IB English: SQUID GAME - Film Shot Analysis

I'm Dave and I'm Andrew and together we are the IB English guys. We're IB English teachers, we're IB examiners, we're teaching partners and we want to provide some skills for you to help you excel in the IB. Mr. Giles, today we have one of my favorite topics. What is it? Me too. We're gonna talk about films. We're gonna talk about terminology and deconstructing various shots in films and it's really fun to talk about. Yeah it's interesting Mr. Giles because as an English teacher I understand what authors use. They use pens, they use words. What about filming? what do they use? They use the camera. The camera is their tool and we want to talk about how the camera is used in film. There's many aspects of film, there's many great YouTube videos that will give us information, but we want to do it through the lens of being English teachers and give you some tools of how you can deconstruct a film. We're going to start by looking at camera. What specifically do you want to talk about? I want to talk about the notion of what exactly is a shot because that is the foundation, the core of what we're going to talk about today. What is a shot? Yeah, so we want to think about a shot as a sequence as a basically a sequence of film it's when the camera is rolling and that sequence of film can be literally less than a second or that shot of film can be as long as the entire film and a film is composed of various shots that are edited together and made into a particular scene which makes up a film yeah there's so many aspects of film we could talk about today but today we really just want to zero in and focus on two particular aspects of the camera And in particular, we want to talk about shot distance and shot angle. These are obviously not very difficult to interpret or understand. Distance, of course, is just how far away is the camera from the subject. And when you vary that distance, you'll notice that you'll have different effects on your viewer. How about camera angle, Mr. Giles? Yeah, we want to, again, just think about how that camera angle is used to create an effect. And again, that's the purpose of today's lesson, is to really think about how can we talk about film, look at particular shots, and look at camera angle, camera distance, and make an interpretation of that, of what we think the director is trying to convey. And we've decided to use what for analysis? Well, it's all over the news. People are watching it.
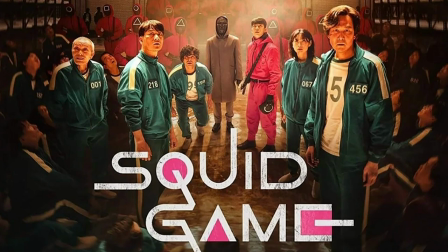(2:06)
We thought we'd take a crack at Squid Game today. And we pulled a few screenshots from episode one. And if you go ahead in a moment and pause the video and look down, you can see the different screenshots we're presenting today. And also you'll see a link to lots of really useful film terms. All those cinematic elements are presented there. So use that handout. And why don't you go ahead and push pause and we'll see you in 30 seconds. Look at the screenshots from Squid Game now.
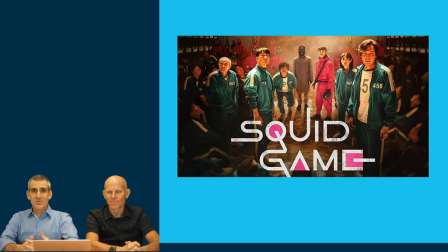(2:34)
Okay, welcome back. I hope that you had a chance to look at some of those images from Squid Game. They're pretty rich, pretty interesting images. And we really tried to pull some things that we thought would be provocative and be interesting to talk about. Giles, let's look at image one.
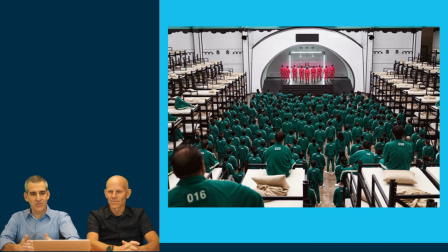(2:47)
Tell me what you see with respect to camera distance angle and subtle details. Yeah, this shot is really interesting.
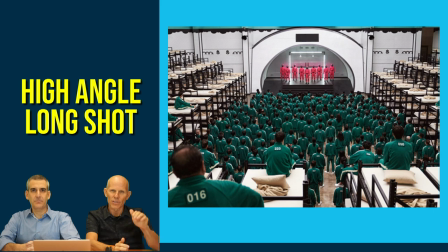(2:53)
It's a long shot It's also taken from a high angle So it's a high angle a high angle long shot and it's again giving that perspective of the entire room where all the subjects are Located in their green jumpsuits. Yeah, and because it's such a long shot I think that allows you to see some of their sleeping arrangements as well If you've seen Squid Game you
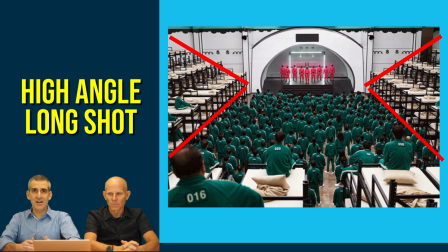(3:13)
understand that they're trying to portray the plight of those who are marginalized in society of the masses and we see them you know from this high angle long shot we can really see the scope and we can see just how many people there are I mean juxtapose that with those in power in the red suits and we can really see the difference between the haves and the have-nots that's great the haves and the have-nots which is
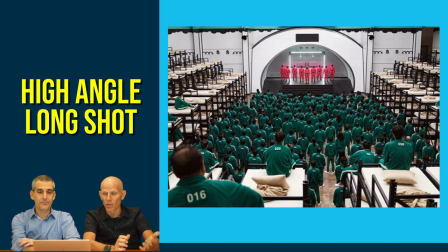(3:32)
essentially what the film is about it show also that high angle shows their vulnerability that's excellent next one is an extreme
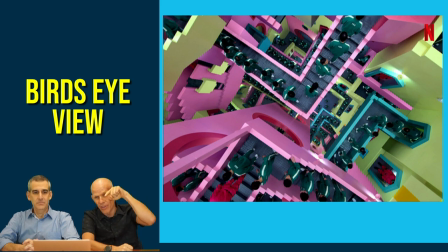(3:38)
bird's eye bird's eye view angle with it the camera is actually taken right from above such an unusual shot mr. Giles and for me as the viewer I immediately you thought of Alice in Wonderland. And if you've seen Squid Game, you'll realize that the camera is actually moving.
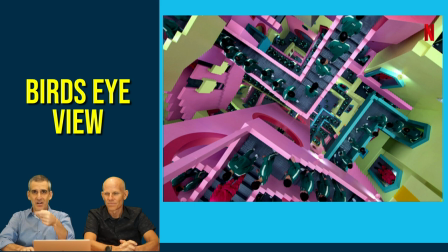(3:52)
It's spinning at this point in time. So the entire frame is being spun for the viewer, and it really creates a disorienting, dizzying effect. It's almost like going down the spiral into darkness, into the Squid Game. Mr. Giles, does that remind you of anything?